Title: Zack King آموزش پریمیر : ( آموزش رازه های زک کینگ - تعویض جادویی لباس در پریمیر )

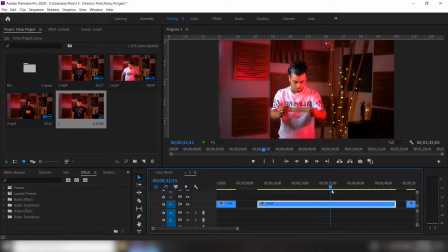(4:23)
دقیقا همون لحظه ای که من دستم رو به جلو آوردم باید انتخاب بکنم، پس بنابراین یعنی یه همچون جایی بود اینجا
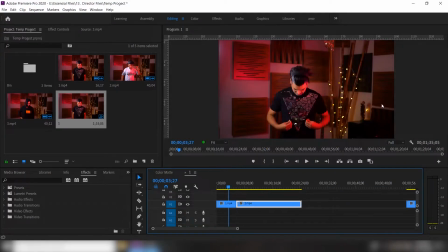(4:33)
که من اینجا رو برش میزنم و میارم میچسبونم به قبلی. حالا من اگه نگاه بکنم ویدیو رو یه بار پلی میکنم، خب میبینیم
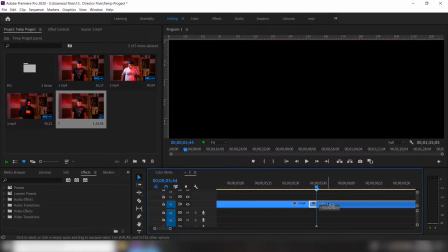(4:42)
که حالت دست، البته باز میتونه حالا یه کوچولو، ببین اگه دیدید خیلی چیز نیست، میتونم من یه ذره اینجا بیشتر باز بکنم.
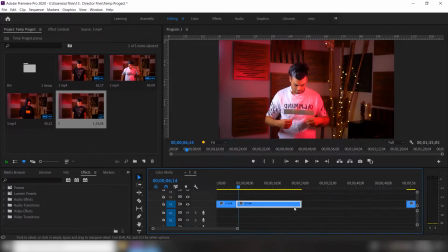(4:52)
آها، و اینجوری خیلی جذابتر و طبیعی‌تر میشه.
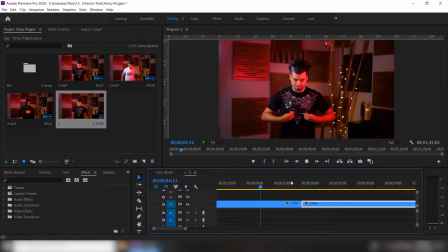(4:57)
حتی میتونم یکی دو تا فریم از این قبلی هم باز بکنم و آها، الان خیلی خوبه. خب میبینیم که اوکیه تا اینجا و دوباره کار بعدی که میکنیم باید میسیم تا صحنه بعدی دوباره یه جای مناسب رو پیدا میکنم.
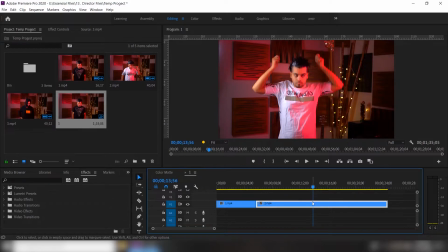(5:13)
من تا اینجا تقریبا میارم و اینجا رو برش میزنم، دیگه به بعدش رو کاری ندارم.
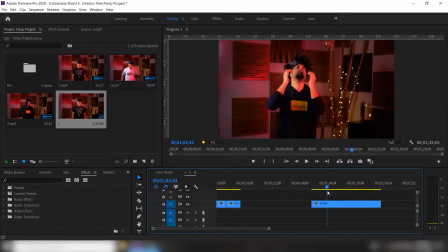(5:19)
دیلیتش میکنم و صحنه آخرم رو دوباره بررسی میکنم تا به اون جای مورد نظرم برسه. حالا من یه اشتباهی که خودم تو این ویدیو داشتم اینه که تو این صحنه سرمو خیلی پایین آوردم، یه ذره از سینک در اومدم، ولی خب بازم مشکلی نداره، یعنی بازم قابل قبول در میاد صحنه.
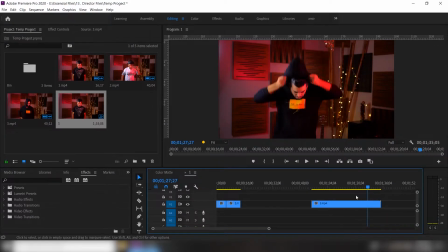(5:37)
تا اینجاها تقریبا اوکیه.
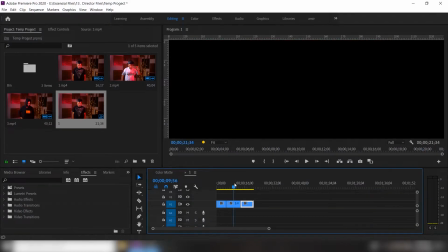(5:40)
من اینو اگه ببرم و این صحنه رو بیارم و بچسبونم به صحنه قبلیم، میبینیم که وقتی پلی میکنم
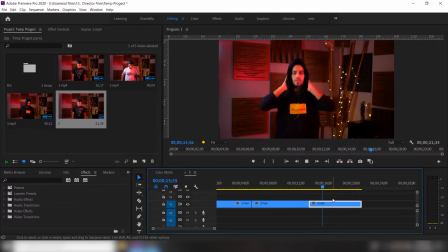(5:49)
انگار که الان دقیقا لباس آخر رو تنم کردم و دیگه میخوام برم حالا از صحنه بیرون. خب اینم شد این ویدیو.
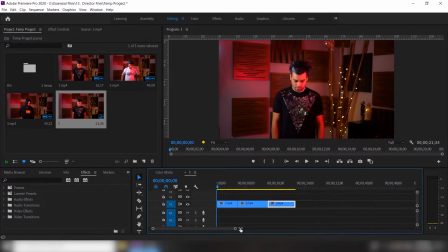(6:03)
و حالا ببینید بچه ها، ما همیشه این صحنه ها و این تکنیک ها لازمه شونی که شما رو پای ثابت تصویر برداری بکنید. اگر بخواید یه ذره هیجان کار بالاتر بره و حالا خیلی هم مصنوعی به نظر نیاد،
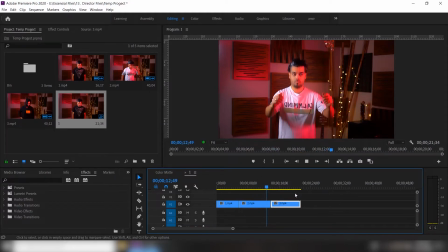(6:18)
یه ذره دوربین حرکت داشته باشه، بازم باید بیاییم و از حرکت دوربین استفاده بکنیم. حالا من میتونم کل ویدیو هام رو درگ بکنم و با یک نست اونا رو وارد یک فایل بکنم.
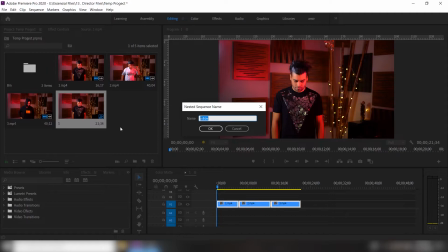(6:31)
من دوباره اسم اینو میذارم ویدیو. توی ویدیو قبلی زکینگ هم من این تکنیک رو بهتون گفتم که به چه صورت هست.
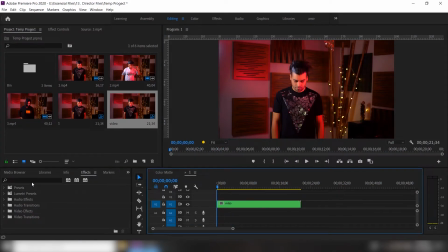(6:39)
اوکی رو میزنم. الان کل فایلم داخل یه ویدیو. حالا با استفاده از افکت ترانسفور که داخل خود پریمیر هستش، میتونیم از این قسمت بیایم افکت رو انتخاب کنیم، درگ کنیم و روی ویدیومون بندازیمش.
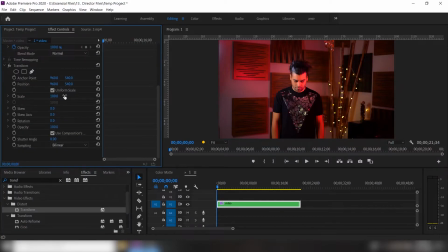(6:55)
حالا میتونیم بیایم داخل افکت کنترل، با استفاده از افکت هایی که اینجا داریم، مثل زوم کردن، مثل حرکت دادن دوربین، بتونیم به یک صحنه خیلی جذاب و منحصر به فرد برای خودمون برسیم. حالا من الان اینجا میام مثلا اسکیلش رو میگم تو لحظه اول میخوام بزرگ باشه،
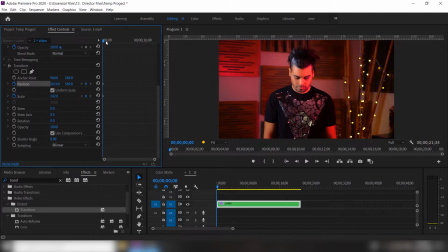(7:12)
کرونومتر پوزیشنش هم روشن میکنم، جاش رو تعیین میکنم، میگم خب تا اینجاها که اومد، لحظه که میخواد لباس من عوض بشه زوم من یکم اومده باشه عقبتر و دوربینم مثلا اینجا باشه.
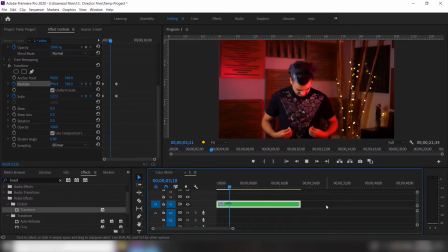(7:25)
حالا من اگه پلی بکنم میبینید که دوربین داره میاد عقب و یه مقدار طبیعی تر به چشم میاد.
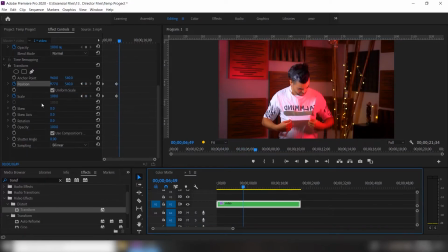(7:33)
حالا میتونیم دیگه حرکت های دوربین رو براش تعریف بکنیم که جابجا بشه، چپ و راست بشه، یه مقدار این دوربینی که مثلا طرف توی دستش گرفته و یه سری تکونهایی داره دوربین، میبینید هر تکونی که اینجا میتونیم بدیم توی فریم ریت هامون برای ما نشون میده که مثلا اینجا الان یه فریم ریت
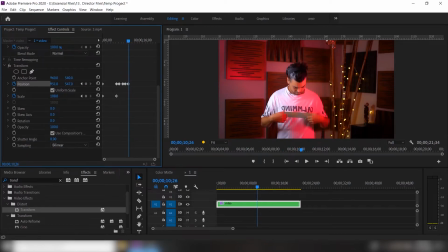(7:51)
برای ما درست میکنه که بالا پایین شد. کی فریم اسخای میکنم، دوباره گفتم فریم ریت. خب اینا میبینید هی جابجایی دوربین براش درست میکنیم که خیلی طبیعی تر جلوه بده.
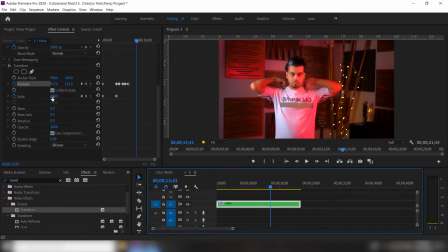(8:05)
پس بنابراین به همین سادگی میتونیم یک همچون افکت بسیار جذابی رو با هم دیگه خلق بکنیم.
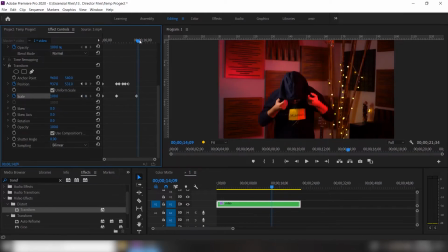(8:11)
ببین الان اینجا من دوباره میگم تا اینجا رو همین اسکیل 108 باشه، اینجا یه زوم بشه، یعنی یه زوم سریع بشه.
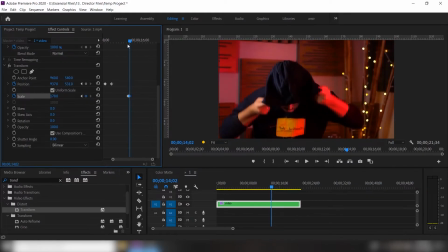(8:19)
یه زوم بکنم، میگم خب اینجا الان یه کوچولو یه زوم سریع میخوام.